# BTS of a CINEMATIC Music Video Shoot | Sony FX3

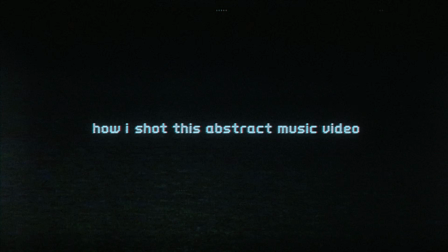So this is an abstract music video I shot a few months ago,
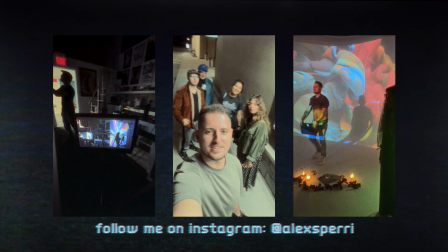and when I was sharing the behind the scenes clips from this back on Instagram, way back when I did shoot this,
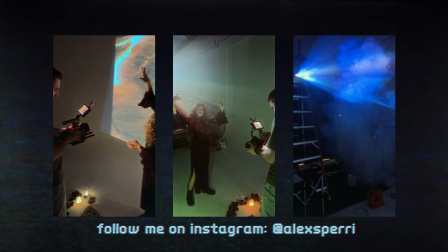a lot of you guys were messaging me there asking me how exactly I went about shooting this and creating this music video,
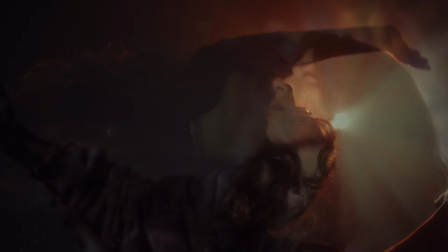and even more specifically how I lit all the scenes and all the shots in this music video.
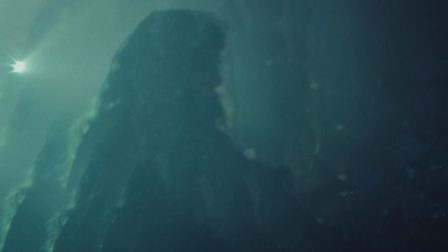And I know it might seem like it was some crazy setup to get the shots to look the way they were. It really wasn't. It was actually quite simple. So I'm going to break it all down and I'm going to show you how exactly I lit these shots and shot this entire music video.
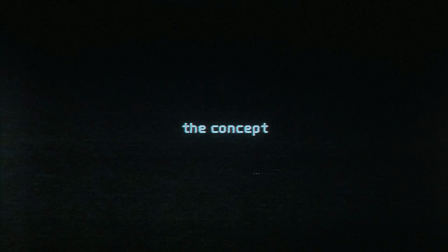So let's start with the concept. Francesca and I knew from quite early on that we wanted this to have quite a trippy abstract feel to it.
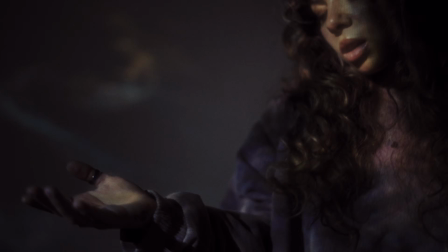And after a bit of back and forth, we thought it would be cool to have the visually abstract shots take place inside her head as she's struggling with these somewhat dark or depressing thoughts.
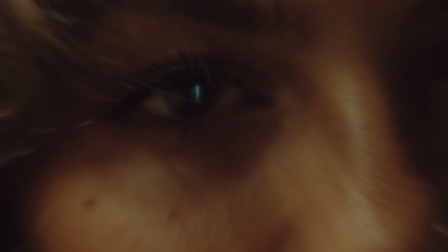So we figured it would be cool to have her sitting down outside and the camera slowly zooming into her face and it goes right into her eye, and then finish the video with the reverse of that,
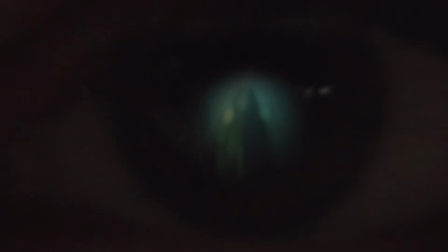zooming out of her eye.
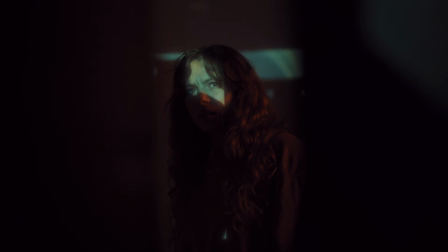The idea of peeking through the curtain with the light blasting through it is the idea of being stuck in the darkness or even a bit of a depression, and the light or good things are trying to break through. This is why early in the video she's being blinded by the light, but rejects it by closing the curtain.
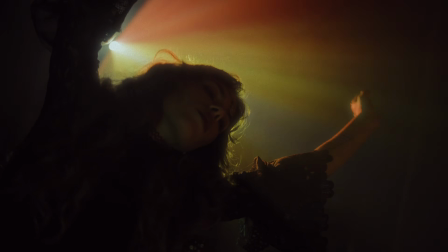Then what follows is her being stuck in the depth and darkness of her thoughts and mind as it continues to fragment and become overwhelming.
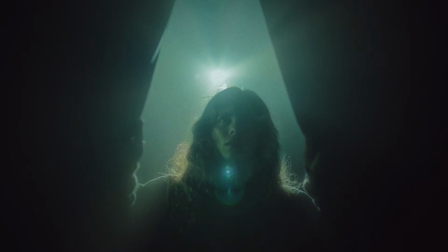And finally, at the end of the video, it's almost as if she's finally broken out of this depressive spell and is accepting the good or the light,
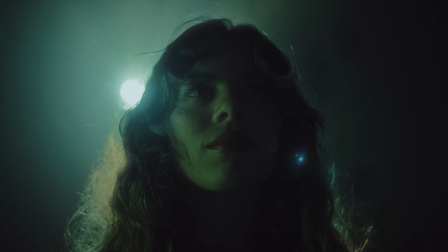so she opens the curtains and walks through and smiles, ready to live another day with hope. Yeah, I know that was a pretty out there idea and it just seems like a bit of a crazy concept, but it was just so much fun being able to play with something that's a little bit different,
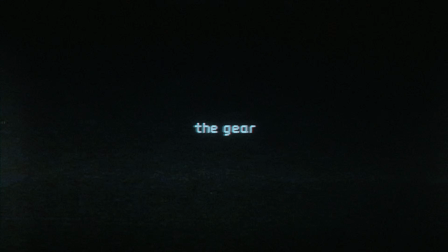a little more abstract, and a little more out there. So now that we have the concept out of the way, let's dive into the gear that was used to film this music video. As always, let's start with my camera and lens choices.
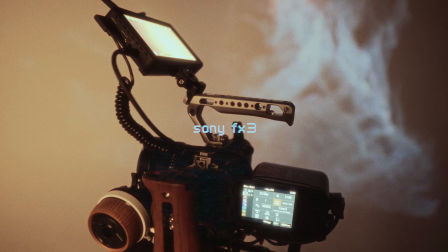I shot this whole video on my trusty Sony FX3 paired with my favorite lenses, the SLR Magic Microprime Cine set.
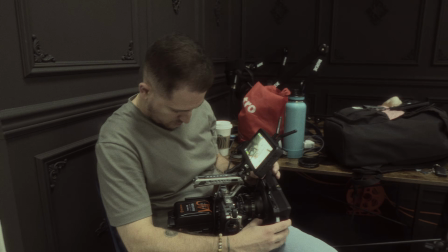The FX3 is a no-brainer as it's a really good camera, and the Microprime Cine lenses are great because they have a bit of character.
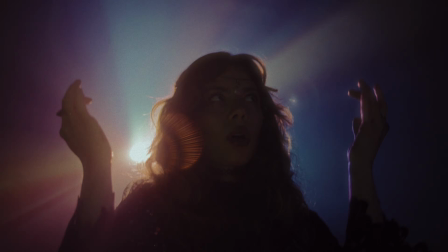They have beautiful flaring and some other minor imperfections that help give the overall look of the footage a bit more of a film-like look.
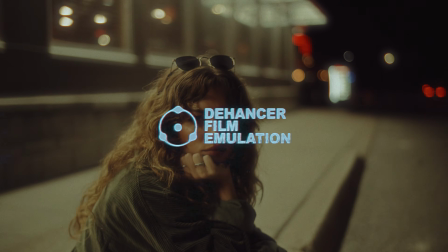This pairs wonderfully with a more vintage film-like color grade using something like dehancer to emulate actual film stock and footage shot on film. For the shots with the trippy visuals, I did it all in the camera with the help of a couple of cool little filters.
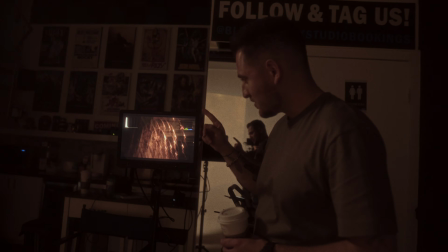So there's two different filters on my camera lens actually. So the first one, as you can see right there, it's that rainbow star effect.
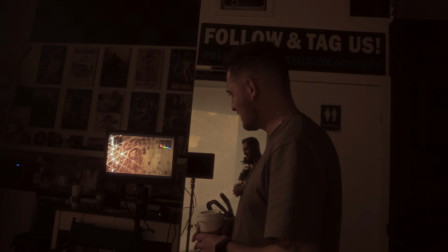So any bright light source will have that starring effect. And then the second one we have this kaleidoscope effect.
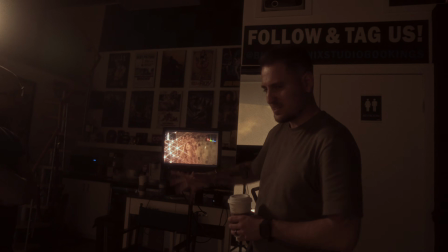So that's just kind of repeating the image in a circle in a kind of ghostly image. Very cool. Yeah. I know an effect like this can be achieved in post re-editing, but I don't know, there's just something about the way it looks, having it be an actual real world optical effect that I think just makes it that much better. Oh, and the lighting setup.
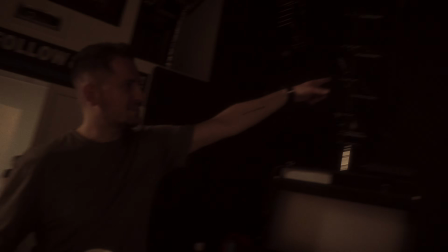Very simple. The backlight is just a projector all the way up on top of a ladder up there,
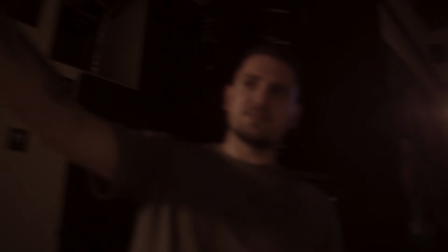projecting this kind of Oppenheimer type explosion-y slow-mo type thing.
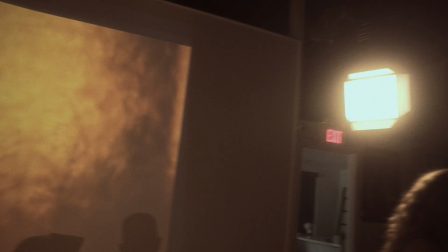It's pretty cool. And then just for a little bit of extra fill over there, you've got this panel light on.
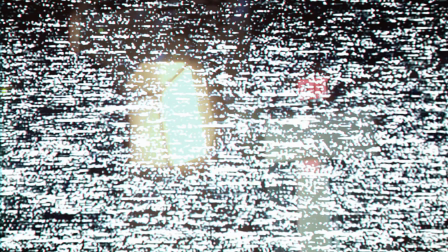Nice. It's actually not as bright as it seems in the exposure there, but it's a kind of soft, warm light to just fill in the extra light on the front. Very nice. And before we jump on over to the filming setups, these next couple of items are absolutely not necessary. They just help make things a lot easier for you when you're on location on set to show your client exactly what you're working on.
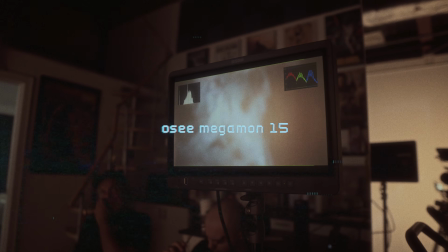I use this wonderful monitoring station with the OC Megamon 15 monitor paired with a wireless transmitter from Vaxis.
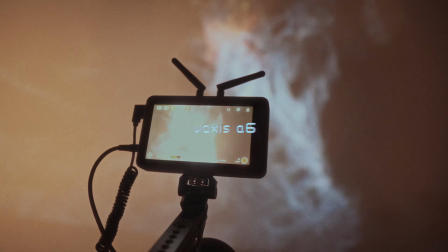The monitor I have on my camera rig is the A6 from Vaxis, which has wireless transmission capabilities,
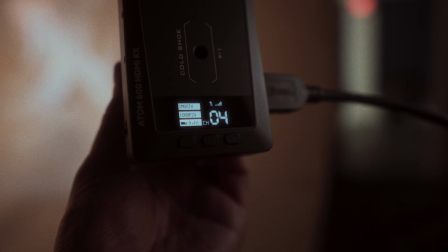so when paired with the Vaxis Atom 600 receiver, which easily plugs into the Megamon 15 monitor,
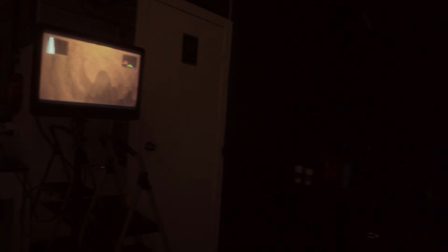you can see everything my camera sees on the big monitor, all from afar with no wires connected to my camera.
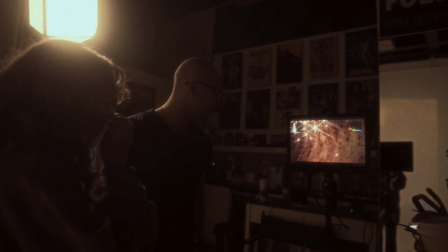Wow. Oh, wow. Oh, wow. And I was playing with focus too, where like I don't want the whole thing to necessarily be in focus,
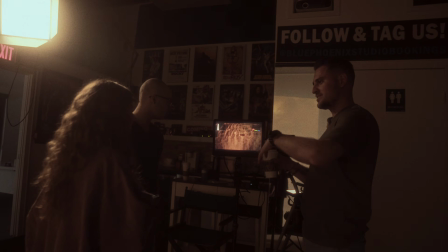so I was kind of throwing it in and out too as we're moving around just to kind of create that more dreamy effect. That's so cool. Dude, looks sick.